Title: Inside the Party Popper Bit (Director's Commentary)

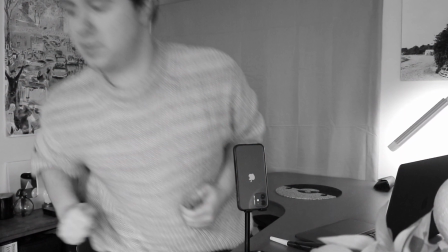5s
Right here is where I decided for this video I should have a glass of wine, because if I'm blowing a party popper I gotta make it look like a fun party,
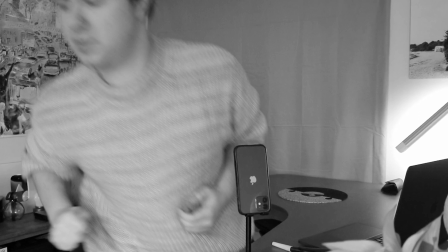12s
and the only way I ever have a fun party is when my inhibitions are lowered, therefore wine.
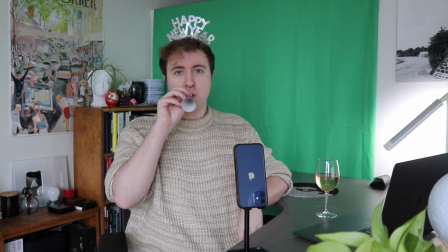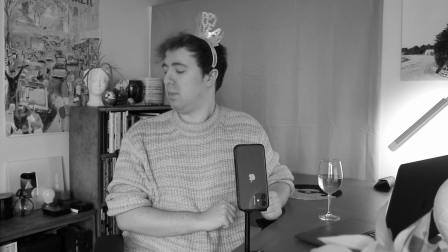24s
This is the part when I realized that this would be harder than I thought, because if you're trying to spit something out of your mouth that has a hole in it,
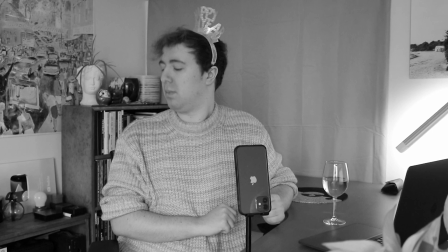32s
the air is going to go through the hole and the thing you're trying to spit out will not go the distance.
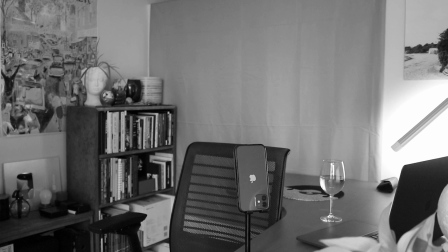39s
I don't know what that part was because I'm off screen, but it sounded like I just wanted to blow it again, so cool.
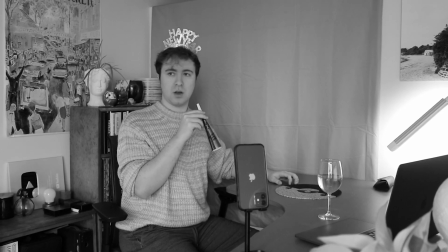46s
Here's the part where I wanted to get the one noise for the beginning of the video, and I knew it had to be loud and punctual, so here we go.
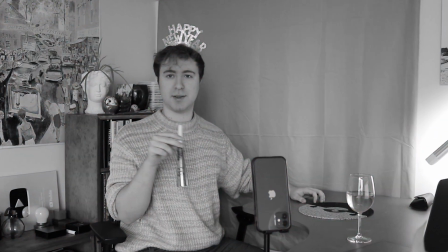56s
Look at how proud he looks.
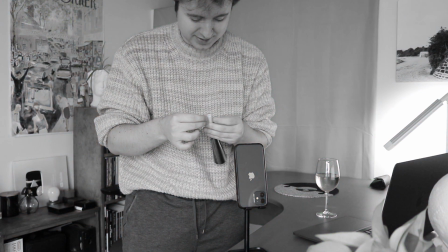61s I have no idea if this is gonna work.
What he's talking about is my, at the time,
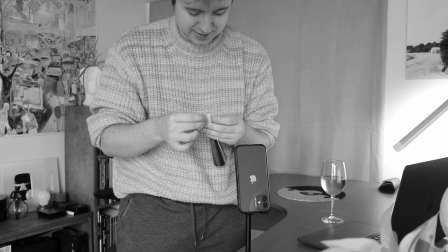66s
genius idea to put scotch tape over the tiny hole of the party popper so that the wind would not go through it and therefore it would spit further.
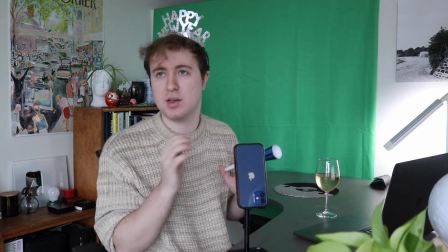75s What do you call these? I was gonna say like, oh, noise popper, take test, take one, but like, are these called noise poppers?
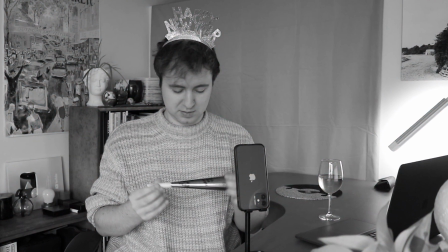83s
To this day, I still do not know.
Test.
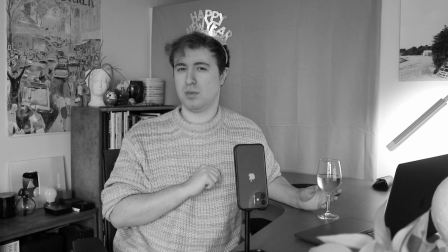89s
As you can see, this is where I realized I had bit off more than I could chew,
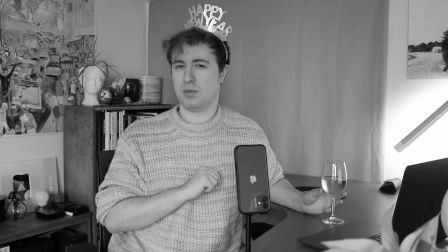92s
because sadly dropping it out of my mouth would not be as funny as actually projectile spitting it off the side of the screen.
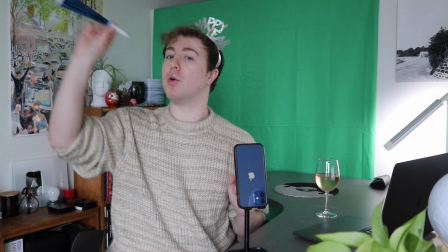99s I'm hoping for volume, I want it to like go this way, like out of the top corner here.
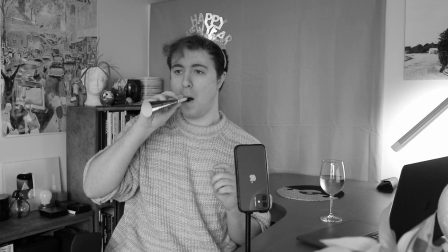105s
I don't know who he's talking to because I'm talking to you, but he's just like this.
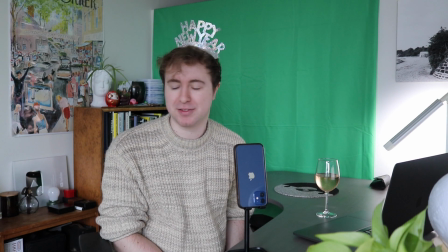112s The sound is gonna be rough on that.
He's right about that.
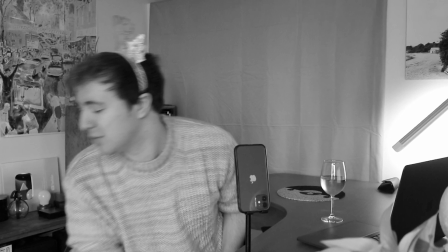116s
I had to turn down the sound in editing because in actuality it was a very gross loud noise and it would have ruined what I would hope to be a funny moment.
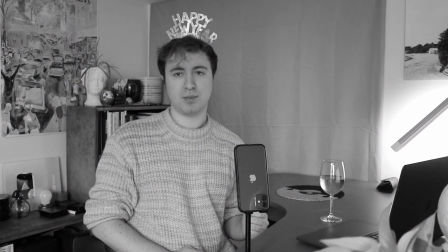127s
At this point, I was starting to get a little worried, because every time I spat it, it was falling down limp and sad, which is not the vibe I want to put off.
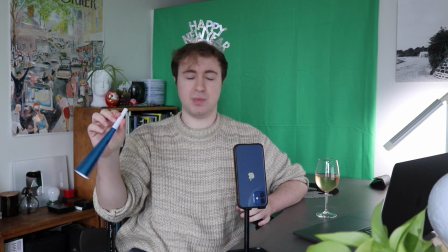136s Actually, I didn't think this through. When I spit, I'm going to be out of breath, so I can't roll into the next line.
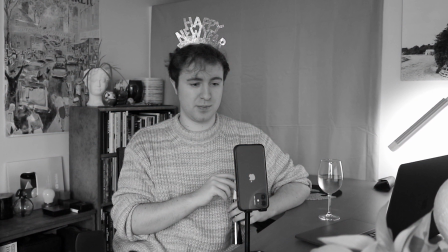145s
A normal person would decide the bit is not worth it, but I was determined to be a funny funny YouTube man,
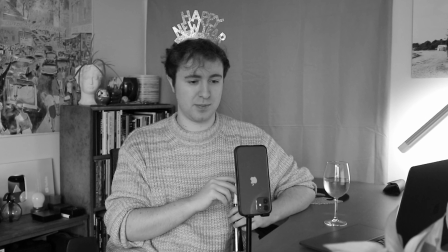151s
and I wanted to spit it and say the line within the same breath.
We did it, nerds.
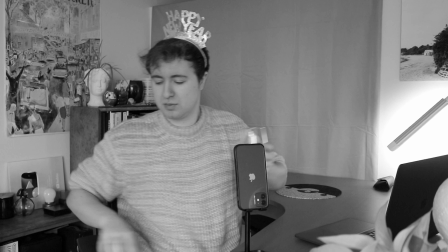157s
This is why you always memorize your line before you start rolling. I am a really bad actor.
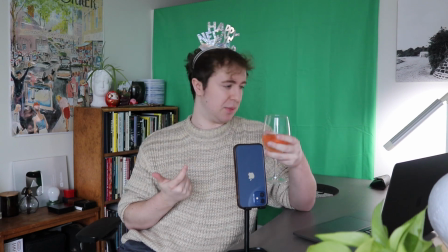164s We did it, nerds. We survived another year. That's not what I'm saying. We survived to see another year come and go.
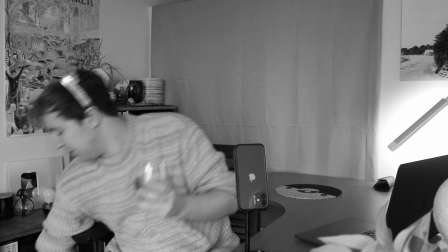170s
The tests were not going great, and I was burning my camera battery. At some point, I just decided to wing it and see what I could get.
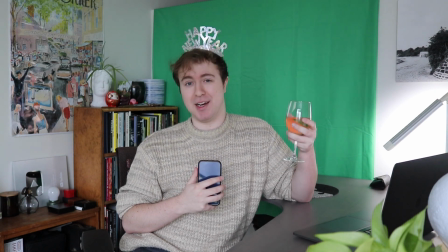179s We did it, nerds. We survived long enough to see another year come and go. It's a little cheesy.
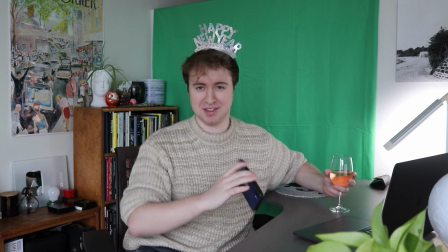187s Not that I'm not cheesy. We'll do one more take.
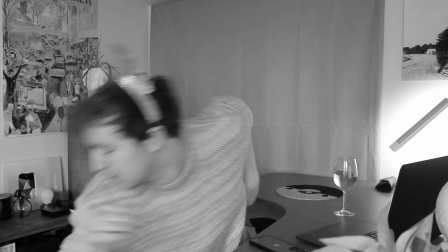190s
Sometimes when I'm filming, I do talk to my editing self because I know he's really going through it having to edit a video for eight hours a day.
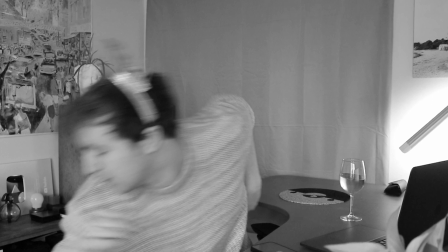197s So, um, uh, we did it, nerds.
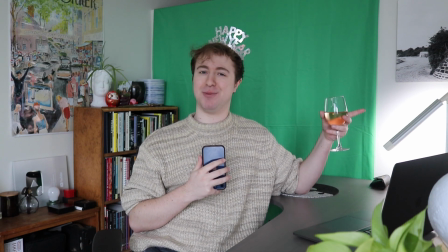202s We survived long enough to see another year come go.
And that is the take I ended up using.
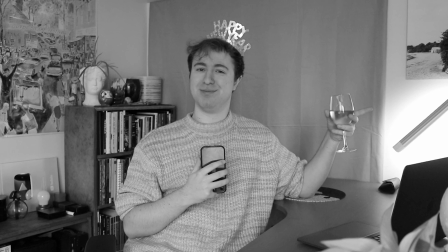207s
Thank you for watching this video, and I hope you laughed when that joke played in the main video, because, um, I was really looking for laughs.